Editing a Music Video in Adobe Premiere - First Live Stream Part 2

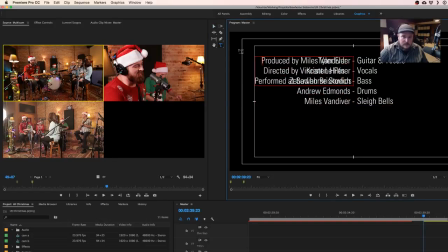grab our type tool, take these bottom production credits, we'll leave those centered, and then we can use the center key here to actually line them up. Get them looking good. About with the overlays. Okay.
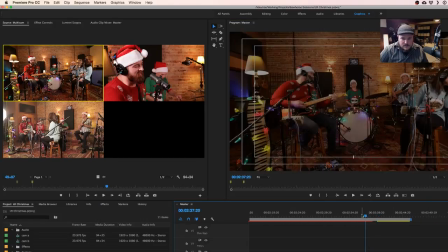Just get a feel.
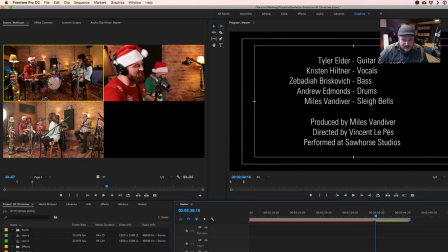So right there when the music ends, we'll give it just a second and then we'll fade that in. We're keeping it simple here. Alright.
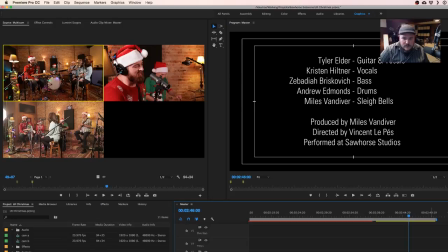And then I'm going to put a fade out on the end so that if they want to put some of the YouTube promotional links or whatever at the end here, they'll have some space where they're not covering up all the text to put that in. Do a long slow fade here.
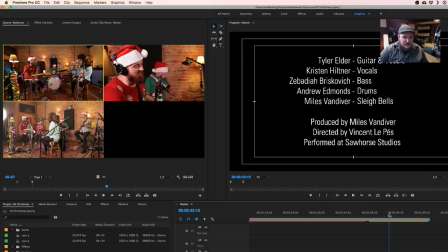That gives them the option of cutting the video right here or right here, and in which case on YouTube it would just freeze frame. I'm pretty sure YouTube and Facebook and such are going to be where this lands. or if they want, they have that little extra at the end.
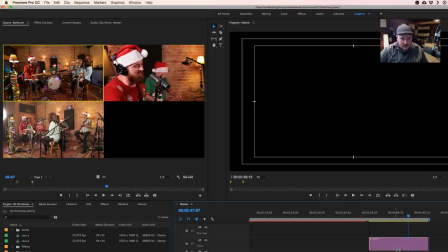And we'll just pull this up into my titles area there. I'm going to make a copy of that, just a little alt drag to do that, just so I don't have to reset all the fonts and everything.
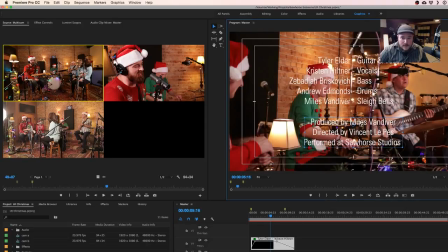And what we'll do is we'll go into this copy and we'll remove the, oops,
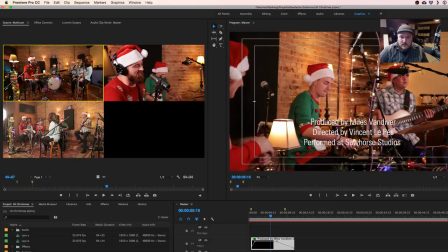we'll just clear those out. We'll take this one that's centered, put it in the middle. The name of the band.
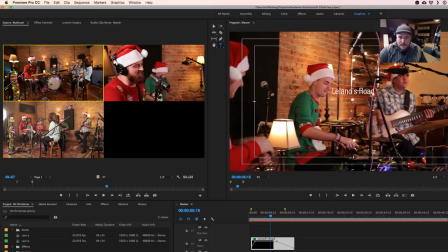Blow that up. It's not blowing up. There we go. That seems like a nice size. Put it dead center. So that'll fade in. And then
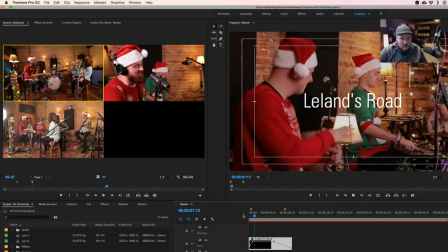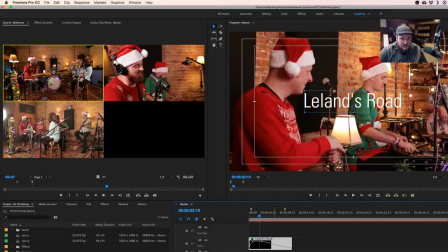that's probably enough time to see the band's name and understand who they are. We want to get this in and out before they're done singing, but just long enough that people have a chance to read it. And actually, I'm going to remove the fade out. We'll do a crossfade at the end.
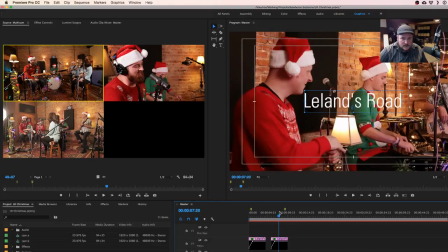So then I'm just going to pull that over, and on this copy, we're going to take that text
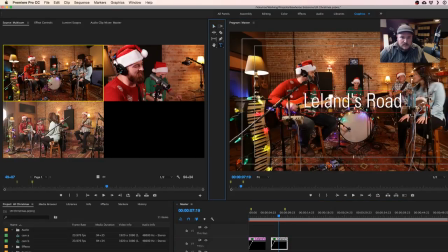and put the title of the song there.
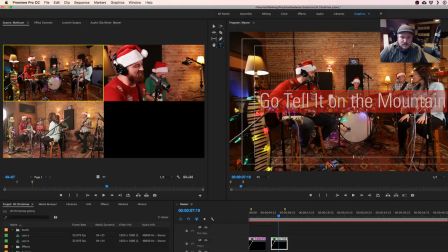Maybe just shrink that down a little bit here. Center it up. And then
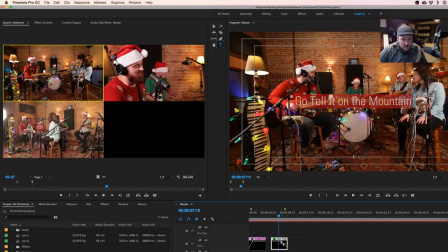take these here and switch them. Get about the same fade out that we had, roughly.
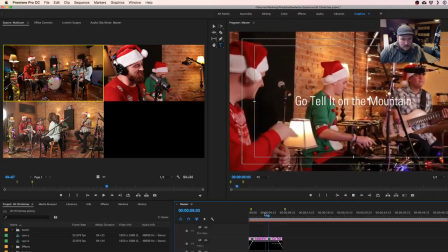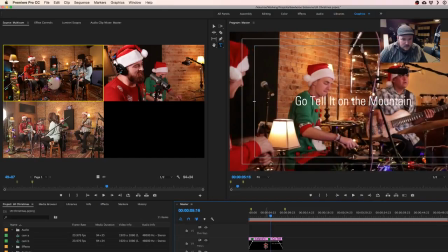We'll switch them along with that cut.